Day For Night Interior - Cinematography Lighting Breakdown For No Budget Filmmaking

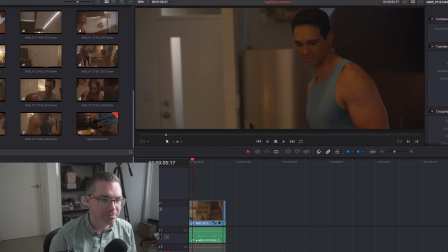739s
I just wanted some color contrast, just something a little bit different, just to,
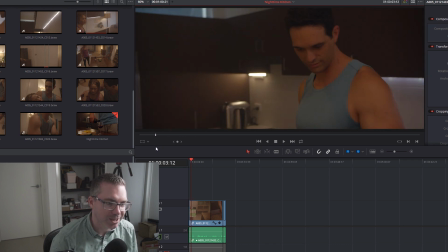743s
again, kind of speak to the fact that hardly any two lights are the same color temperature these days.
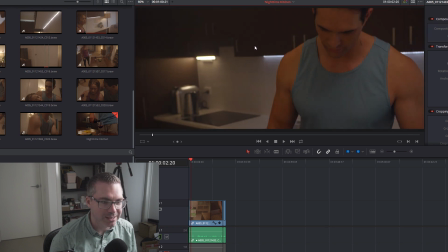749s
You can even see there was a practical LED strip that would light up the bar area there over the kitchen area, but there was nothing in that corner.
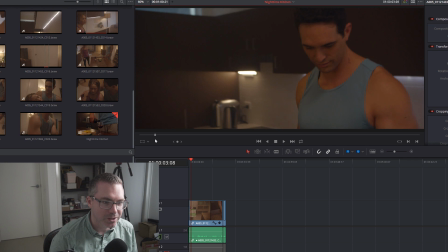759s
And so when we were doing our run-throughs, it just looks so dark, that void, because of those cupboards as well.
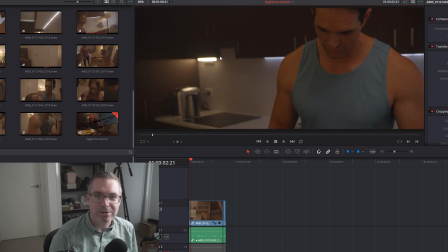767s
I pulled just a random practical that I have and just snuck it in there. Again, different color temperature.
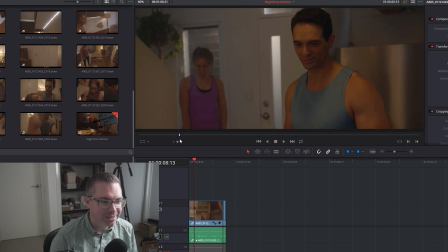776s
I think it's all right, in a perfect world maybe not, but and then the other major thing was where the stairs up to the balcony area upstairs. We blocked all the light up there, but there were two quite large windows,
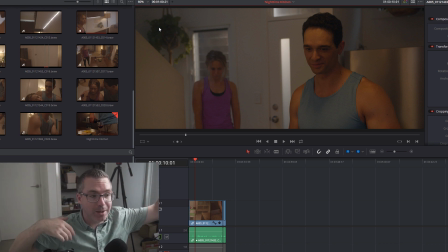795s
not quite skylights, but they were quite high up that we couldn't reach with the ladder we had. We couldn't get C-stands in place. We just couldn't reach out and block out the lighting up there. So what we had to end up doing was kind of just like shimmying in again a bunch of material.
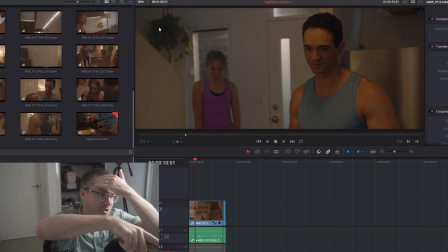813s
And so where the steps were, if you can imagine, you could probably walk up 5 of those steps. Everything then was almost blocked off, so you wouldn't actually be able to walk through because there was just a shit ton of material there.
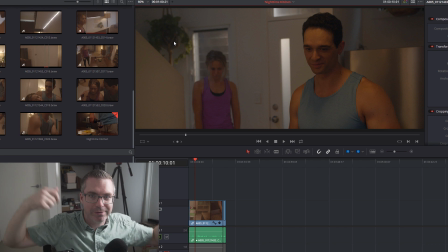825s
I think it was like one of those big foldable floppies that you can get, and just in black that we had there.
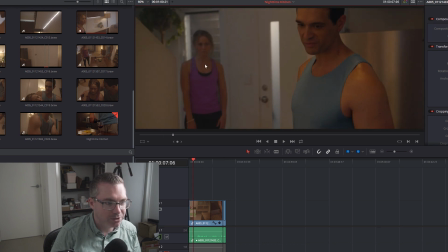833s
In a perfect world, I think I would have loved to have a bit of like a spotlight, something reading as like a stairs light or something coming down and hitting just the far side of her head there,
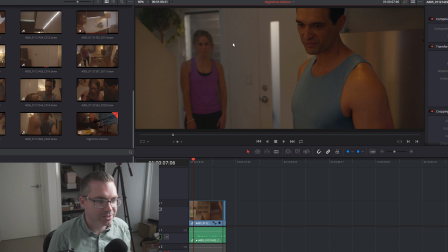853s
or near side of her head, I should probably say, just to give us something, just to make her pop out just a touch more.
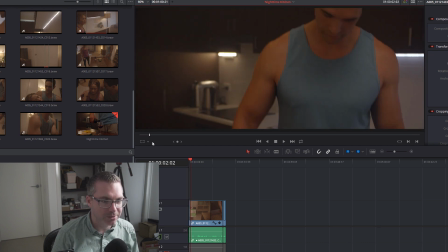861s
Before we go into, what it looks like, what else we've got, what lighting wise, most of this is done practically.
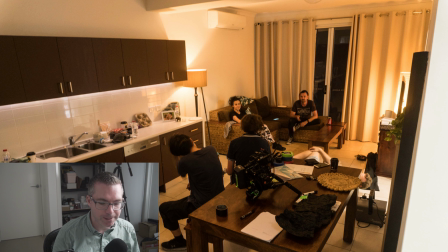868s
In fact, if I go back to our reference photos here, you can see big old practical lamp. You can see a practical lamp in the corner that was more contemporary from IKEA. IKEA do nice contemporary modern lights if you need them.
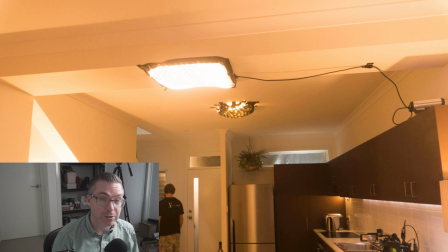883s
And then flipping around, we've got a practical lamp on the wall there. We've got some kind of like festoony, fairy-like kind of things. They were there because they're actually in another scene. We shooting back this way with a specialty lens just to get like some oval bokeh.
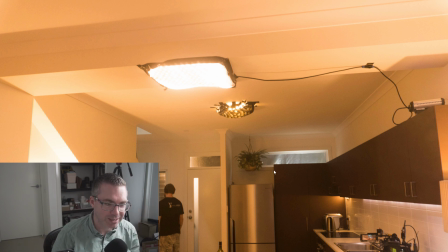901s
Again, more on that. But here in this shot, you can really see the creases of that plastic. It really annoys me that I see that now. I wish we'd have risked it, to be honest, and just put the Duvetine up there, but I just felt it was going to just soak it up like a sponge.
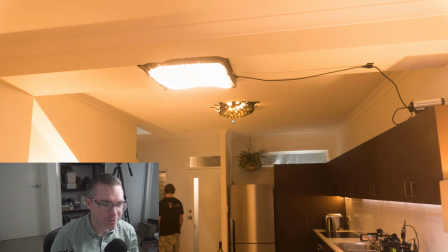917s
And then you've got two downlights. So one is an LED mat that I have. In fact, it's lighting me right now. And the other is another practical. We were just going to use this downlight.
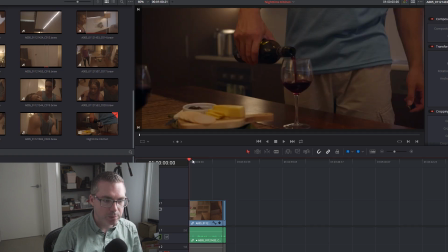930s
But what happens is, as we kind of move around the scene, we move from kind of the near side edge of this table.
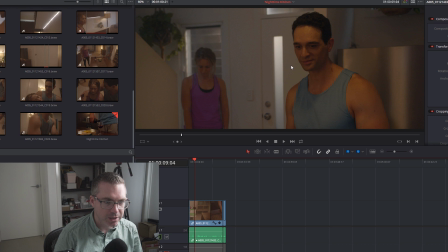939s
Michael then kind of moves back to the far side, and without using that practical, it went completely dark, and her worse so. Yeah, she was in real shadow there. So we had to kind of embrace that practical.
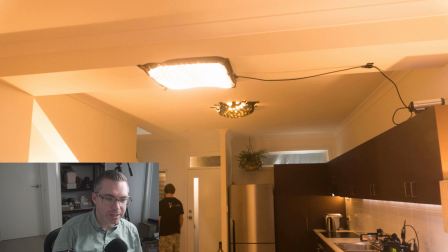954s
I felt like maybe we could get a stand or a C-stand up there with some kind of panel or something up there, some kind of China wall maybe, because it was quite a high ceiling.
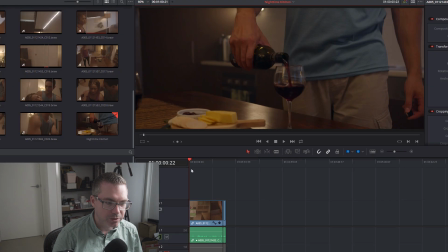970s
But the challenge was, this is done as almost a one-er,
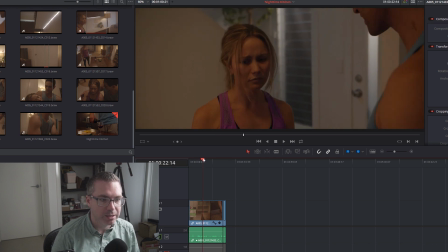976s
not the whole scene, but certainly this lead up is done in one continuous shot.